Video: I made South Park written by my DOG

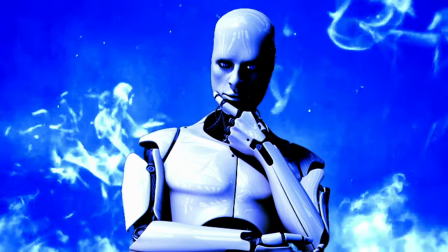Which means I have to enlist the soulless vocal cords of artificial intelligence. To train an AI, I use as much reference as I can.
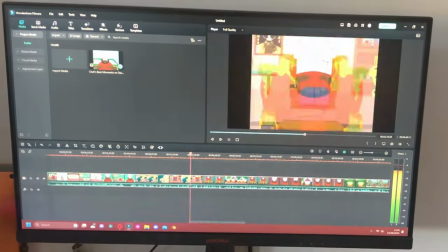Cut out all of the lines by Chef and then feed them back into the generator. The last two lines were actually read by an AI of me.
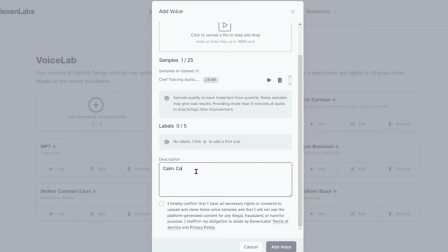Pretty cool. This usually works pretty well, but when I went to record Cartman's lines, it sounded like he had been taken over by a demon.
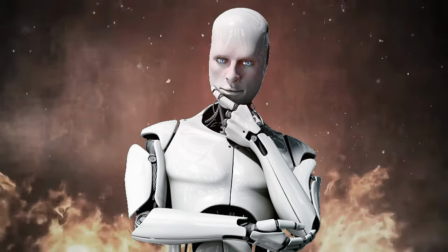Oh god damn it, now I've got to give him his two dollars!
Anyone who tries to tell you that AI isn't evil is factually wrong, and that was my proof.
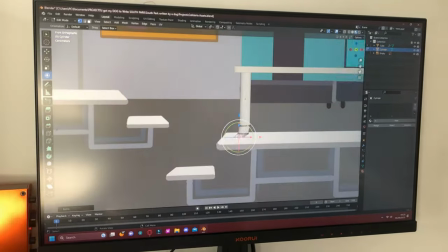Now that the side mission has been completed, we can go back to the set. As I mentioned, this will all be taking place in the school cafeteria, an iconic location that has evaded me so far.
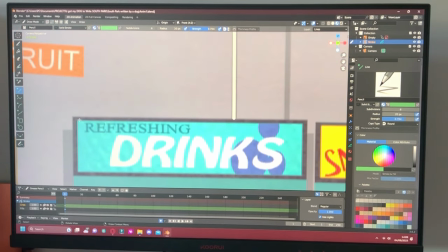I considered doing this as a 2D background, by following the same process as making the characters,
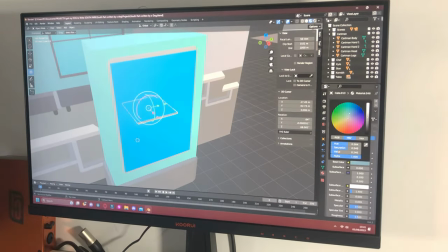but I realised I could take advantage of Blender's 3D nature, and just make it all out of 3D meshes.
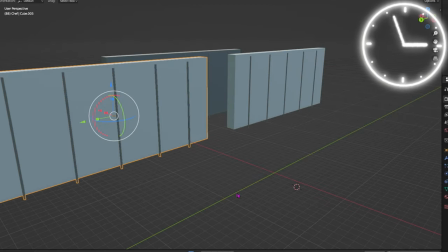Let's do a quick rundown of what I made. Wall, wall, wall, floor, table, table, another table,
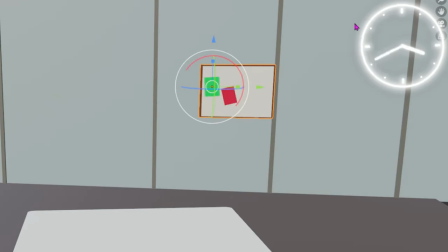vending machine, vending machine, notice board, a second notice board, and that is all I needed for the scene.
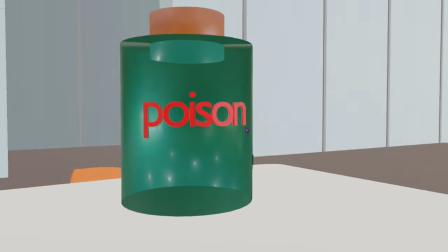Oh, also this bottle of poison, which I added a nice glass texture to, but we can ignore that for now.
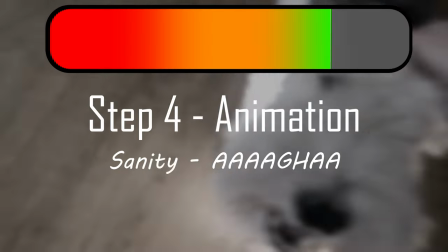This is what the original looks like, and then this is what mine ended up looking like. Honestly, pretty close, usually I take creative liberty with how the characters are animated,
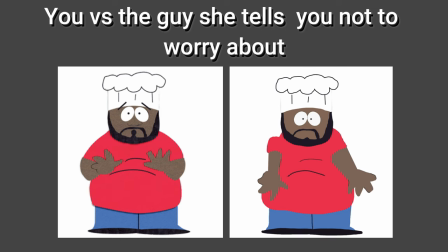but seeing as these are basically the exact same models as in the show, it makes sense for them to move in the same way as the original.
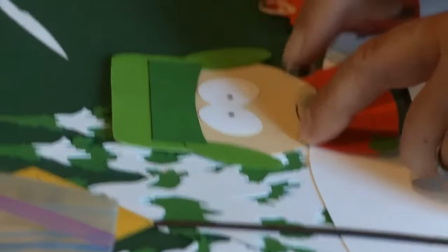If you didn't know, South Park was originally animated in stop motion.
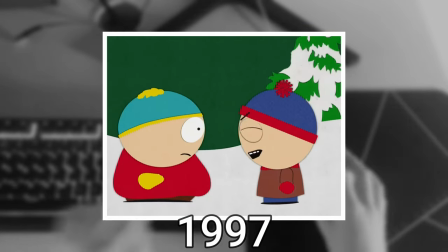When they made the transition into digital, they wanted to keep the same jitter, which you see throughout all 26 seasons.
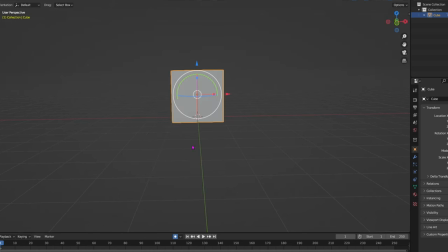This is not a style that lends itself to Blender though, because Blender likes to add in between frames to help create fluidity,
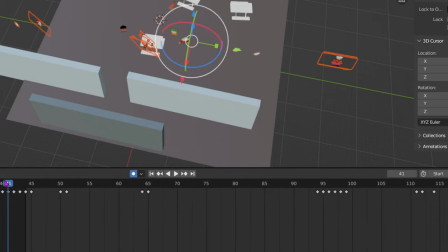which means you end up having to use a lot of null frames that don't actually do anything other than tell the software when to start and stop an action.
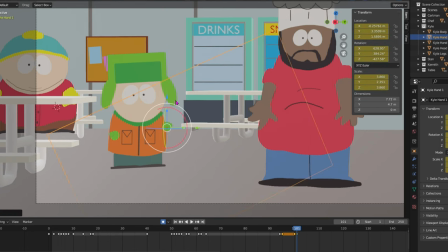A new thing that I had not experimented with before is swapping out the character models as I am animating.
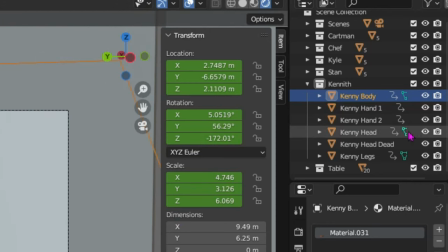I made angry versions of the faces, as well as a dead one for Kenny, which I could then have as separate objects and then just use them to replace the normal counterparts when they needed to.
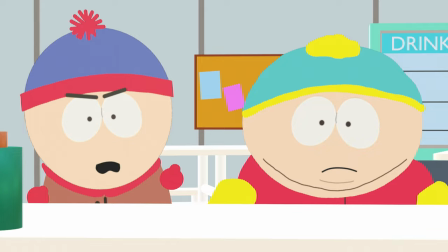Looking back at this shot with angry Cartman, it does look like he is doing a certain salute.
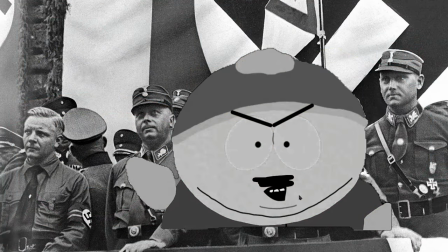If I just add this moustache, it becomes a very different story. The animation was finished, and it was time to render.
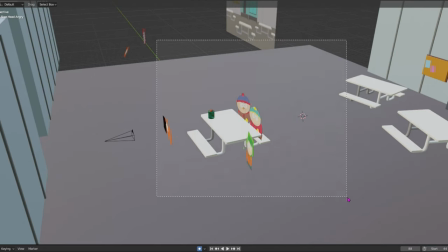But the render result looked something like this. Because of all the object intersections, they were rendered with black spots around the frame.
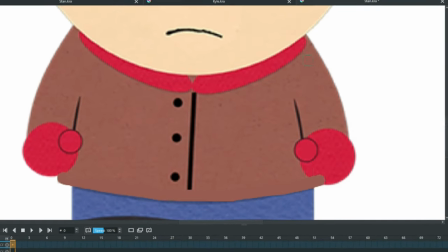At first, I thought there wasn't a way to resolve this, and I thought I had just wasted three days of my life and I'd have to start all over again.
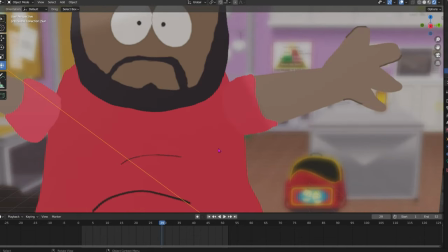Until I realised that if I used an HDRI, I could circumnavigate the problem. The issue was that the lights were being affected by the invisible parts of the objects.
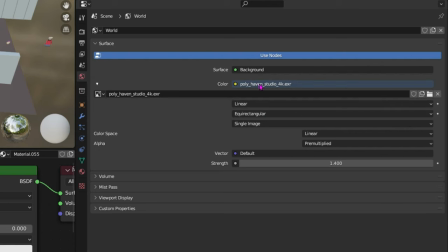But an and HDRI will just evenly light everything no matter what.
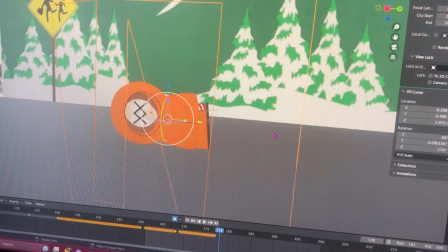Then, I did that whole process all over again for the second scene, which I haven't even talked about yet.
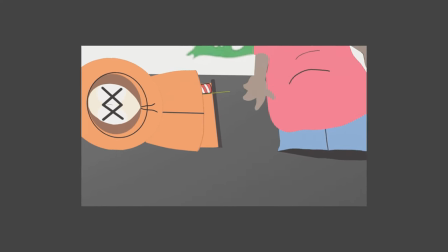I really like this shot from the second scene, I don't know why, but it's just satisfying. How do you turn something like this into something that looks like the actual show?
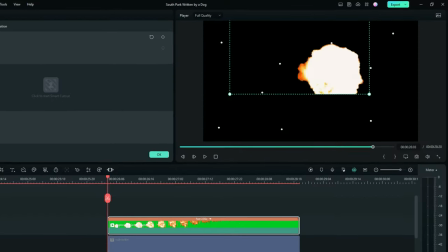The first thing was a bit of colour correction to make the colours of the faces pop out a bit more, and then a few small effects just for fun, and it was done.
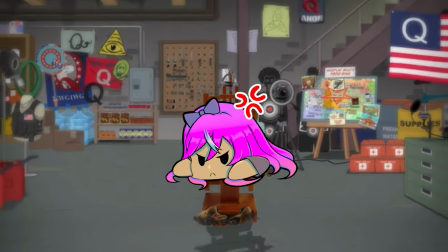Wait, no it wasn't. I still had to do what I think may be considered the closest legal thing to torture in the UK, animating their mouths.
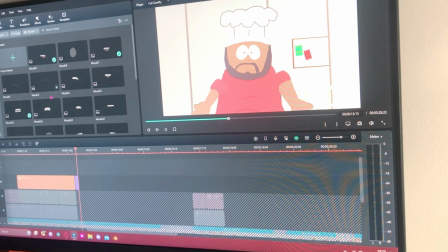The first thing to do is sync up all of the different mouth shapes to the audio. This takes a long time.
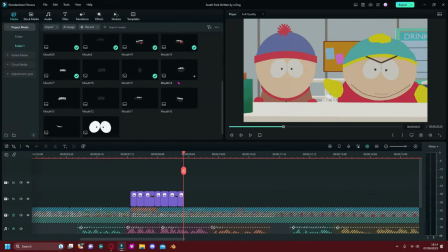Using mouth assets with tongues makes it look like they are angry, which was very helpful for this episode.
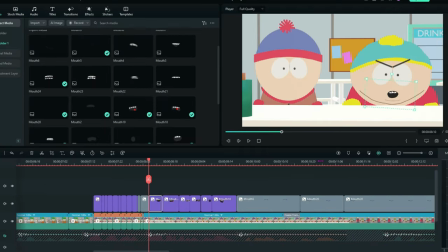Then, after the mouths look like they are talking, I need to make them follow the characters' mouths. This also takes a long time.
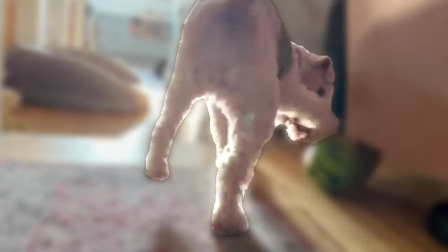After all of that, it is time for my dog's very own South Park episode. I hope you enjoy.
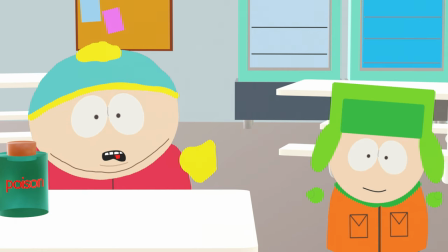What's going on, guys? I was just betting Kenny that he wouldn't drink this poison.
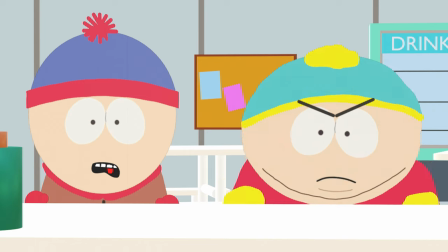Oh, my God, you killed Kenny. Oh, God damn it. Now I've got to give him his $2. What the hell, dude?
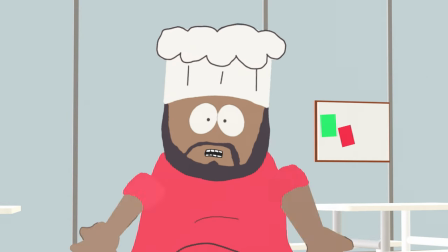He's dead. Chef, what should we do? Now, children, there is only one thing to do in this situation.
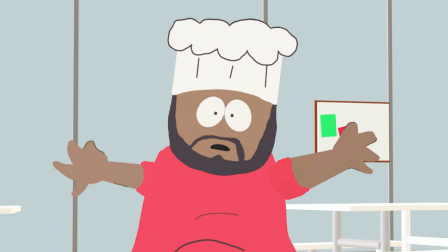What is it, Chef? Put a firework up his asshole and send him into space, of course.